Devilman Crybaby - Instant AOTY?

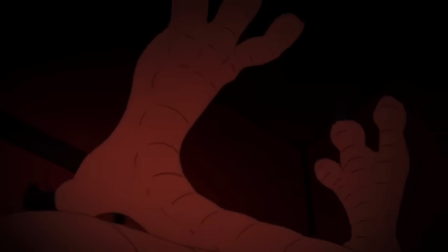[12:23]
Yusa ensures that his Devilman is no less edgy than ever before, going out of his way to trigger the sensibilities of different audiences.
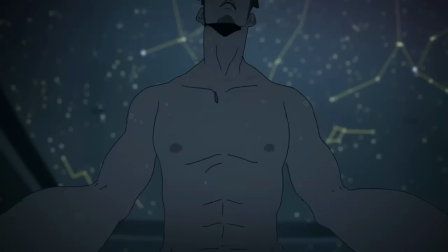[12:31]
We get to see a gay male buttfuck, which you'd never see on Japanese TV,
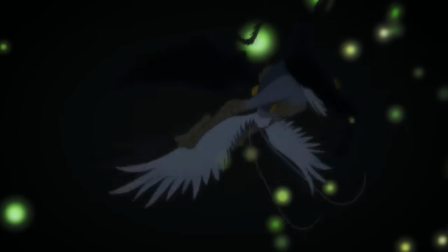[12:35]
as well as what could be described as an heroic rape scene, which you'd never see on American TV.
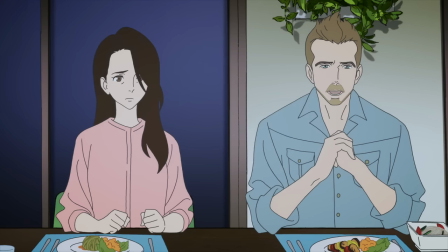[12:40]
Edge aside, in this version, Miki's father is a white Christian,
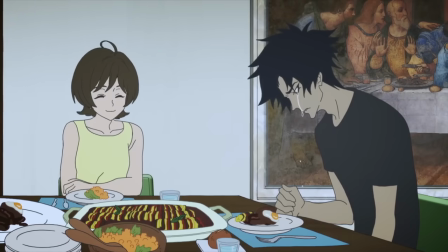[12:44]
making her one of the only mixed-race anime heroines who isn't that way just as an excuse for blonde hair.
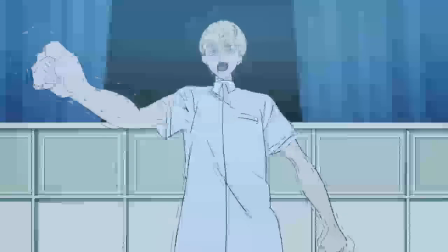[12:49]
There's a lot of multilingual dialogue, and while this can have dire consequences, certain scenes use it to chilling effect, like when Ryo's father transitions from English to spooky, affected Latin in the first episode.
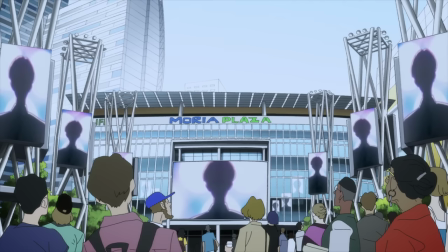[13:01]
At the intersection of all this internationalism and modernization is a shot of the man who probably
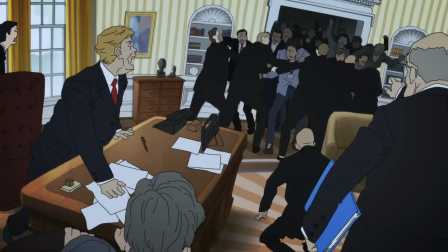[13:06]
made it possible for a show about the apocalypse to be greenlit by Netflix for ten whole episodes.
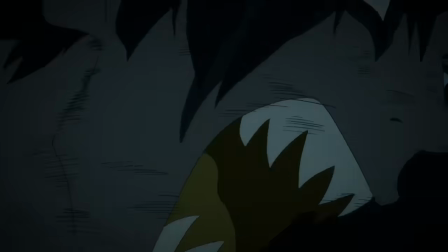[13:12]
No, but seriously, there was no better time for Devilman to take another stab at popping into American pop culture than at a time where the most
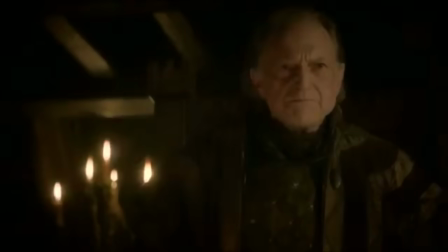[13:18]
talked about show on TV is the most violent thing to reach that level of cultural relevance since the Roman gladiatorial arenas,
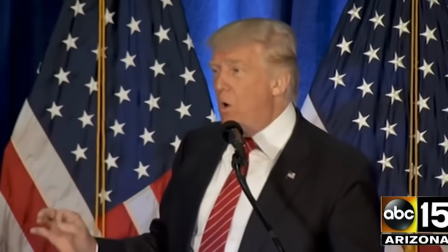[13:24]
and a significant portion of the population is legitimately more afraid of our leader causing the end of the world than they ever were of 2012 doing it.
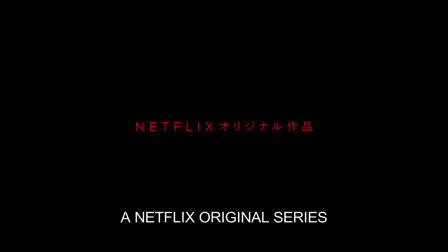[13:31]
Partnering with Netflix will no doubt continue to open new possibilities for the funding and distribution of anime,
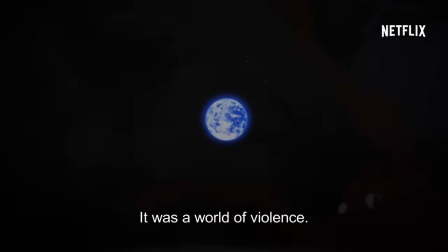[13:37]
and if they can market this thing right and capitalize on the hype surrounding it, then it could be a huge win for internet original anime productions.
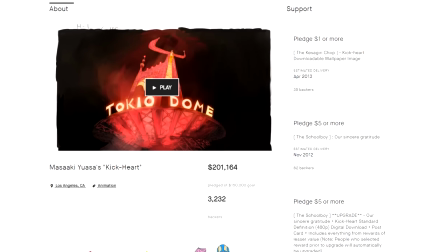[13:44]
Masaaki Yuasa clearly cares a hell of a lot about advancing not only the art form of animation,
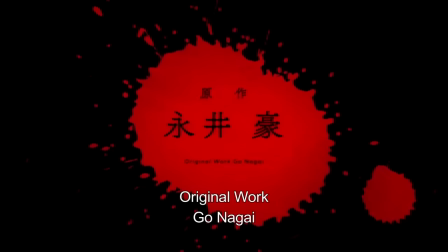[13:49]
but how it is funded and consumed, and if he can start a trend of anime being released in the vastly superior marathon format, then he will be my personal hero. Anyways, I've told you all the really important things about Devilman Crybaby, but I still have to make some pedantic complaints about the ending before I conclude this video. So let's dive into spoiler talk. I know I'm not usually one to make a whole to-do about spoilers, but since a significant part of Devilman's impact is in its shock value, I would strongly encourage you to either read the manga or watch the Netflix show to completion before continuing.
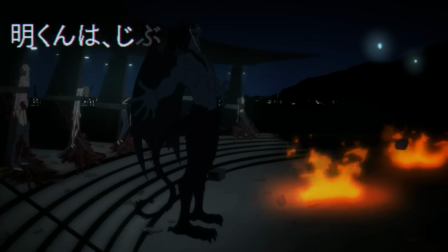[14:18]
Across episodes 9 and 10, the pacing of Devilman Crybaby gets really strange.
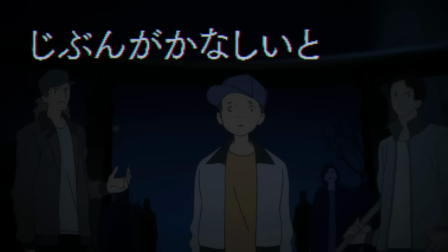[14:22]
It begins with easily the worst scene in the show, not only for reusing footage like crazy, but particularly hideous shots at that.
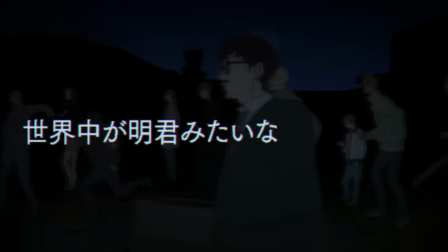[14:30]
And its weird, preachy tone is totally incongruent with the general attitude of the series.
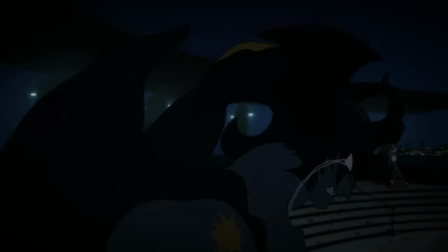[14:35]
Plus, it gets ridiculous when little kids come up to hug Devilman's legs, like what?
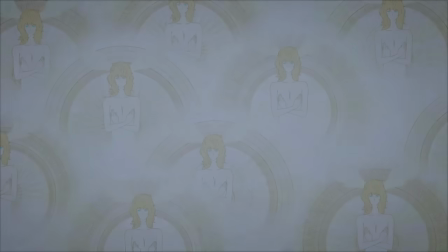[14:40]
The final episode is particularly confounding with its structure. In the original manga, scenes of the world being destroyed had preceded the death of Akira's loved ones,
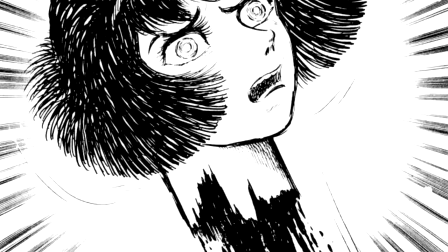[14:48]
and after the infamously iconic shot of Miki's head on a pike, the manga pretty much barreled towards its climax,
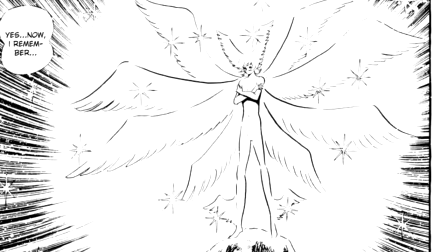[14:54]
briefly showing us a chaotic world in its final death throes as Satan reveals their hermaphroditism and love for Akira before watching him die.
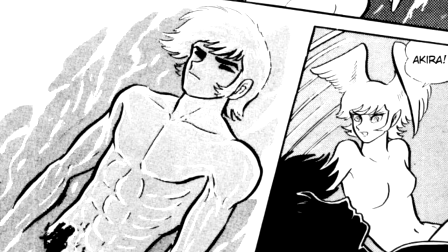[15:01]
Much of the power in this ending comes from how sudden, shocking, and iconic it is.
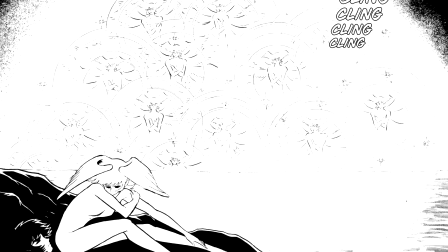[15:06]
There are only so many images left, but they are unforgettable, especially the final page.
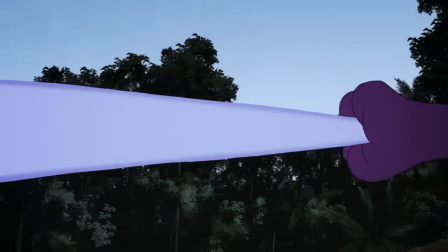[15:12]
Crybaby jumbles these scenes in a really unsatisfying way.
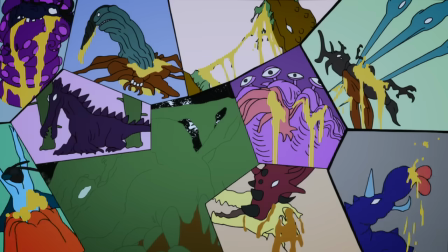[15:15]
We for some reason get an exposition dump of info which would have come up way earlier in the manga, and which isn't exactly relevant at this point in the story.
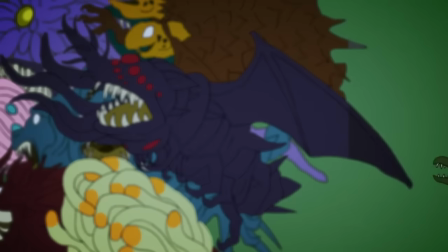[15:23]
In fact, some of it is stuff we would have had to infer just to follow the plot until now.
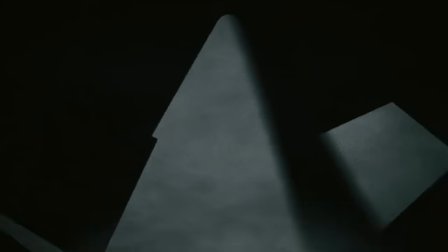[15:27]
A sequence of humanity's last stand drags on for too long without impact because the emotional apocalypse of the series has already transpired with Miki's death.
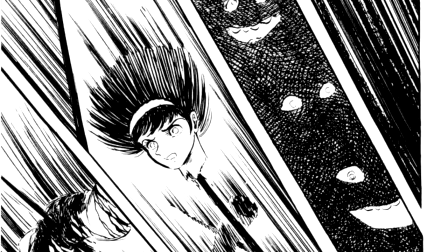[15:36]
That moment was meant to signify the inability for this story to end happily.
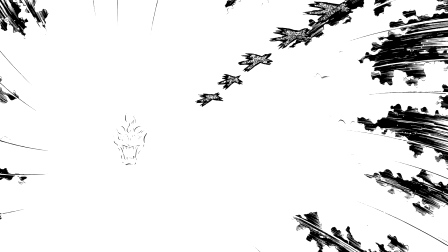[15:41]
At that point, the only thing left was to show us just how fucked things really got and to wrap up the last few plot threads before peacing out.
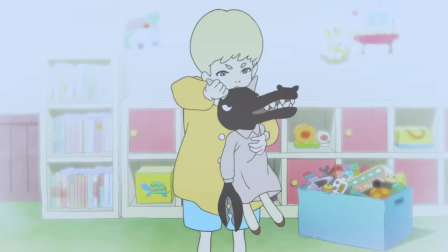[15:47]
Instead, the last episode takes time to explore the history of Ryo and Akira's friendship and then to conclude Ryo's emotional arc,
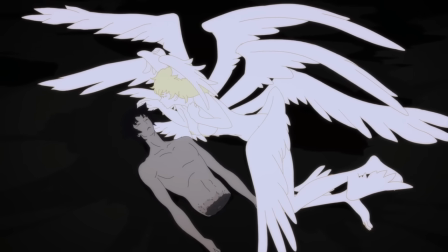[15:54]
even though we haven't seen enough of him over the course of the show for it to have much impact, and the story is quite obviously already over at this point.
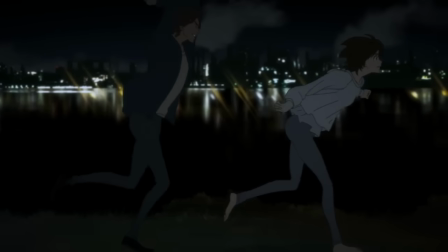[16:01]
It's a clumsy way to wrap things up, and it's particularly upsetting because I can only imagine they did this so that Miki's death could be a big end-of-episode twist,
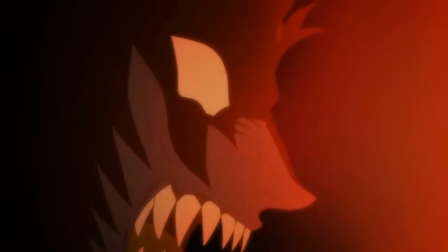[16:09]
which was unnecessary because the show was released all at once, and will most likely be watched almost exclusively via Marathon.
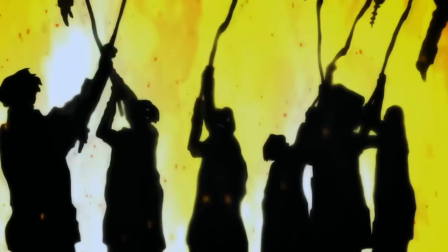[16:16]
It would have made much more sense for Episodes 9 and 10 to have been combined into one 35-minute finale,
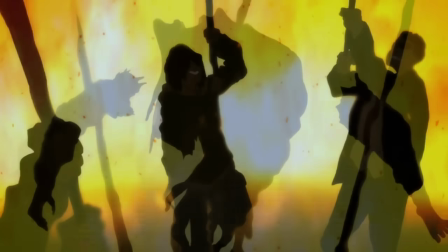[16:22]
which could have tightened all these scenes up, Rearranged them to make sense, and then hit us with the brutal series of rapid gut punches that the ending is supposed to be.
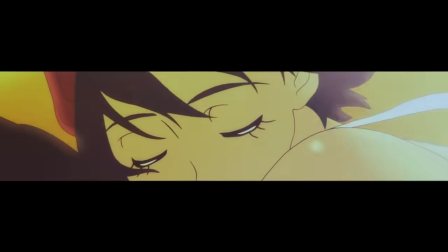[16:29]
Instead, there's an after-credits scene in Episode 9 that shows Miki riding on the back of Akira's motorcycle.
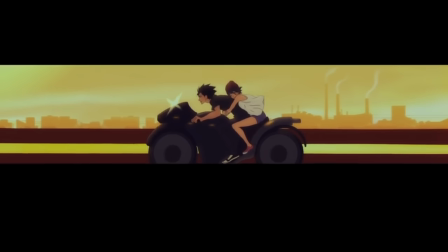[16:35]
Now this scene made my fiancee cry, so I could appreciate the argument that it was meant to turn the screw in even further,
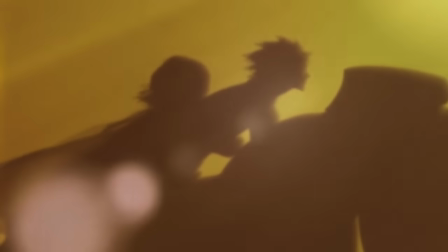[16:41]
but to me it just felt like an attempt to alleviate the shock of watching the cute love interest die. Even the depth itself is less shocking than the original.
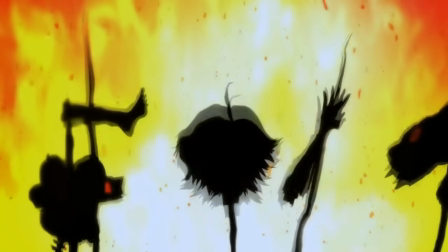[16:48]
While Miki is much more present as a character in this adaptation, its attempt to pay respect to her only reduces her memorability.
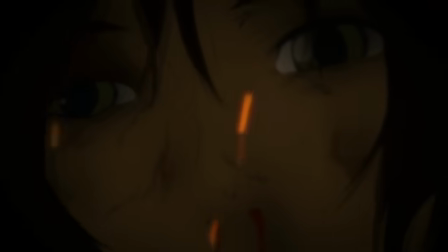[16:55]
While the swelling music and her solemn, dead face make sense as a dramatic way to send off a character,
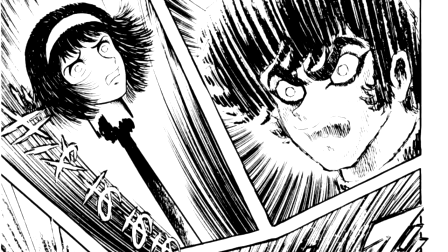[17:01]
it was the sheer wrongness of a cutesy anime love interest severed head shoved in our faces that made the original scene so iconic.
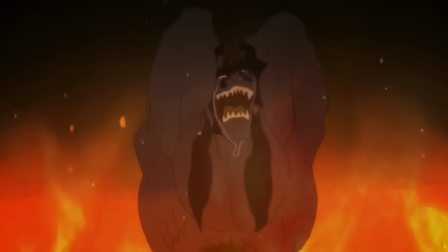[17:08]
I'm sure there could be a debate over whether the story is better with Miki being more of an actual character, but personally,
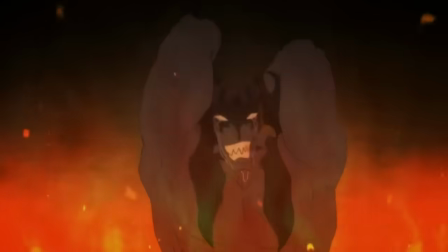[17:14]
I don't think she contributes anything more significant to the greatness of Devilman in her characterization than she had done by being killed,
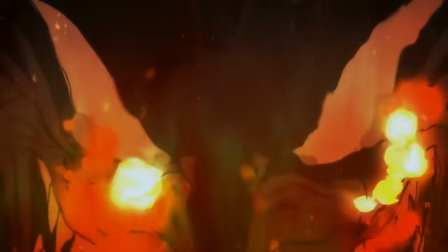[17:21]
and so the death scene deserved to be as shocking as humanly imaginable.
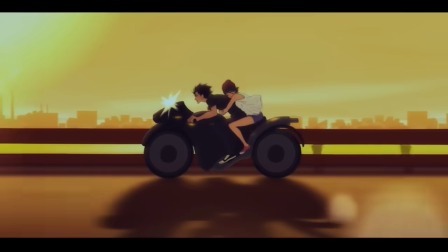[17:25]
Having said that, I did see this coming as a fan of the original manga, so I'm sure that the impact would have been less for me either way, and I'm sure that for some viewers,
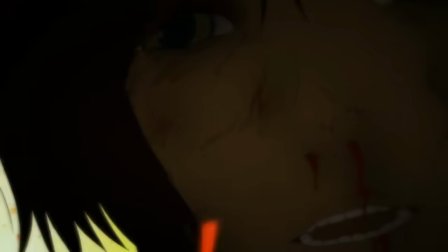[17:33]
this image will be just as burned into their retinas as the original is into mine. Anyways, that's all I've got on Devilman Crybaby.
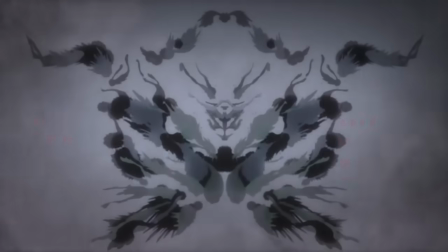[17:39]
In spite of my issues with it, I did enjoy the series a whole hell of a lot, and if anything can top it as my favorite anime of 2018, then I'll know we've had a really solid year of Japanese cartoons.
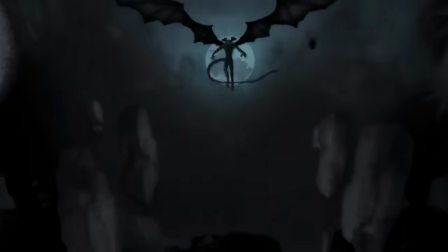[17:48]
I'm glad that it got me thinking about Devilman again,
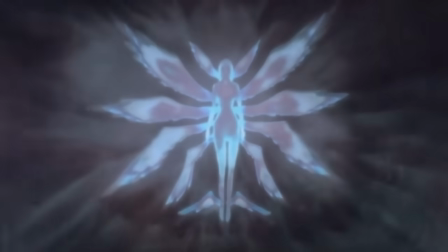[17:51]
and even more glad that it spurned both the original manga and its most recent reincarnation to American releases this year, which would have been enough to justify its existence alone,
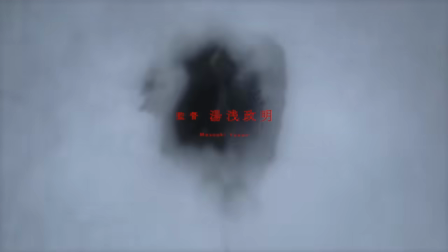[17:59]
to be quite honest. If you enjoyed this review, then consider supporting me on Patreon so I can make more like it, and be sure to check out more of my stuff!